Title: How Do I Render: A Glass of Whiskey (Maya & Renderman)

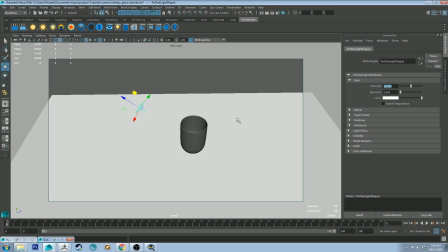Let's change the intensity to be 10 just as to start, and let's also put in a
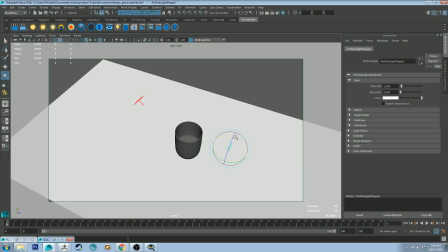sort of like, it's going to be sort of like a rim light, I guess. This light over here is going to be basically a cool light that we can use to
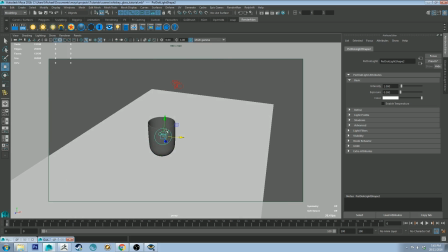illuminate our shadows a little bit, as well as get some extra reflections on the glass.
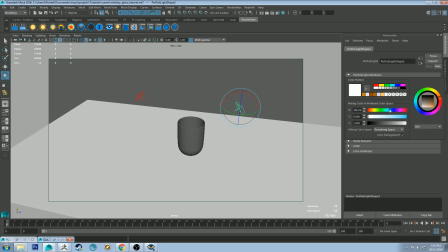And this is going to be a low intensity light, and it's also going to be a cool color. So somewhere around there will probably be okay.
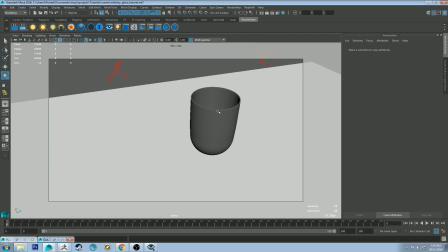And thinking compositionally as I set this camera up, basically what I'm trying to do is put the camera in a position as though it was someone like approaching the glass and looking at it. So it's sort of like a very appealing point of perspective.
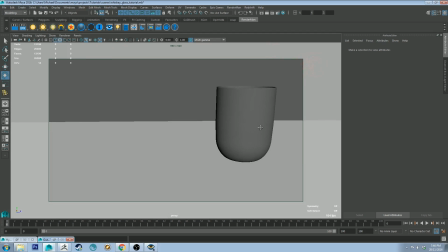It's not so much like a product shot where you have something like this sort of off to the side like that, and then you'd probably have some text or something there.
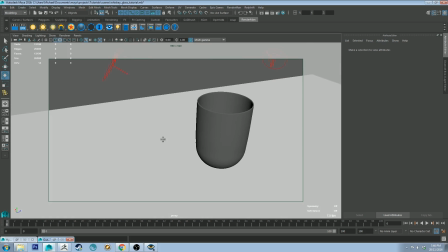This is more like a beauty shot where you're trying to invite someone to drink the whiskey.
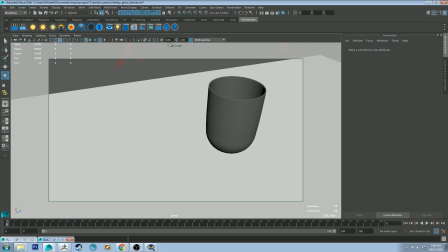This is like a invitation, and then you'd have some blurb from some copywriter at this point on the left hand side,
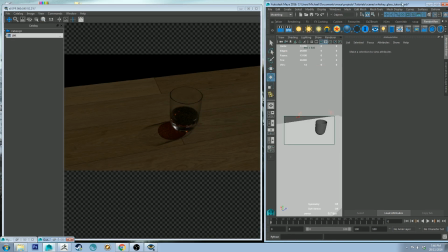and they'd be selling it to you with words, but we're just selling it with an image.
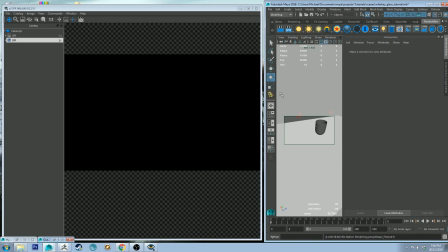So let's have a look at see what this does.
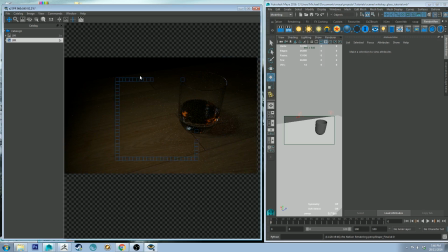So straight away you can see that this is a lot more appealing compared to this boring old composition. So the problem with this one, there was basically no composition. We just had a glass of whiskey floating around in the center of the view space.
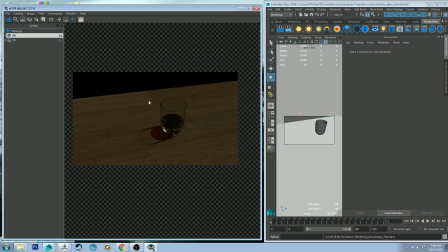There was no real lighting on it, and obviously this boring wood panel didn't look very exciting either. Now we've got this, and look at the way that this shadow creates a frame, sort of like a vignette around our whiskey glass.
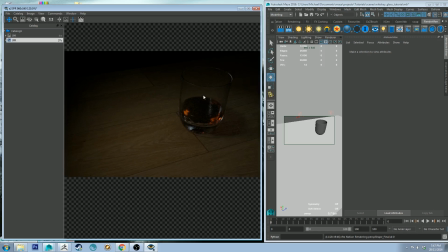But one thing I'd point out that would be a critique is
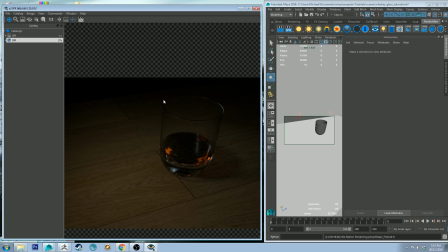this side of the silhouette of the whiskey glass is sort of disappearing a little bit. So I want to make sure that this light on the top right hand side here is catching this rim. And when I was modeling this, I made sure specifically to give this a rim so it would catch the highlight. And I'll show you that now. So I'll just stop that IPR.
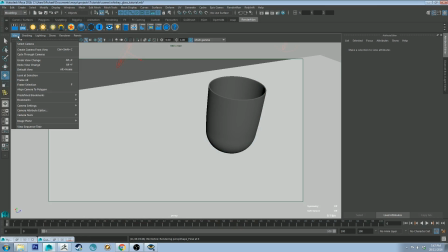And I'm going to save that camera as well.
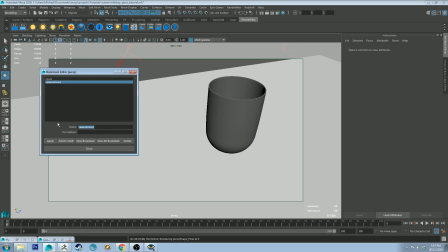This is going to be shot too.
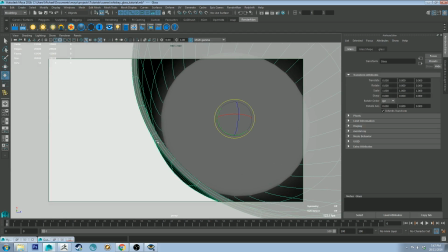Okay, so yeah, if you look at the topology on this, you can see I've created a rim around the edge of the glass, and that's just going to catch that light,
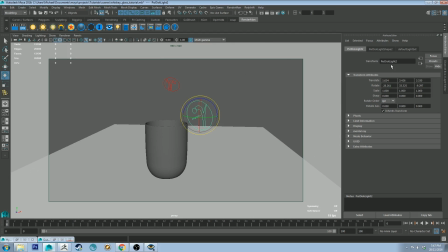as I said. So this light here, the intensity is good. I might just make it a bit bigger.
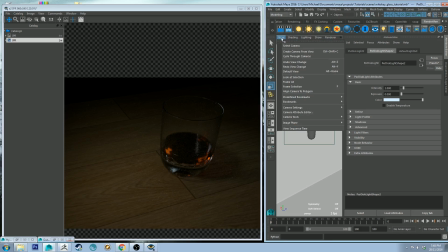And this is the point when you're sort of trying to just fiddle with your shots and your lighting,
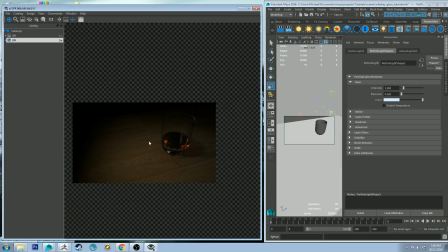because you've basically got the composition came out actually pretty much straight away. That was a bit lucky. Normally I have to move the camera around a little bit more than that to get it right, but you sort of get the idea with what I was going for straight away. This timber floor might be a bit of an issue though,
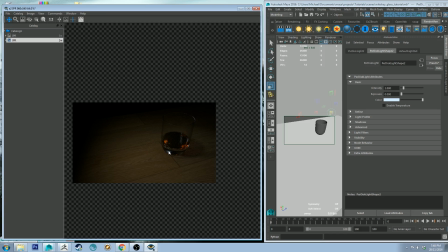because you can see this line here is intersecting our glass, and that isn't really that good. I don't want that. I like these horizontal lines heading towards the whiskey glass, but this vertical line I could do without.
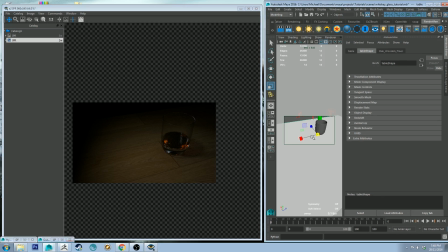So I'm just going to shift that all down a touch in the viewpoint. It doesn't really matter where exactly it lands, but as long as it's close enough. And as you can see, I've still got it there,
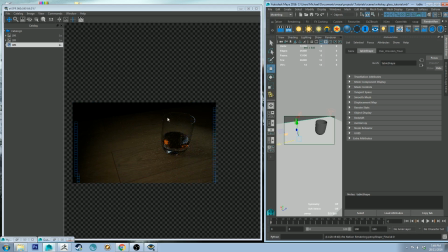so I should probably move it in the other direction. And that white light now is actually a bit too strong because I increased the size. It actually increased its intensity at the same time. So I'm going to move that back that way.
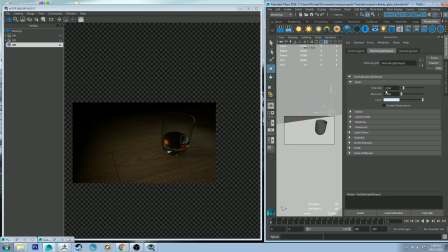I'm going to grab that light again. And let's change the intensity to be something like 0.5. You can see it's starting to catch the rim there.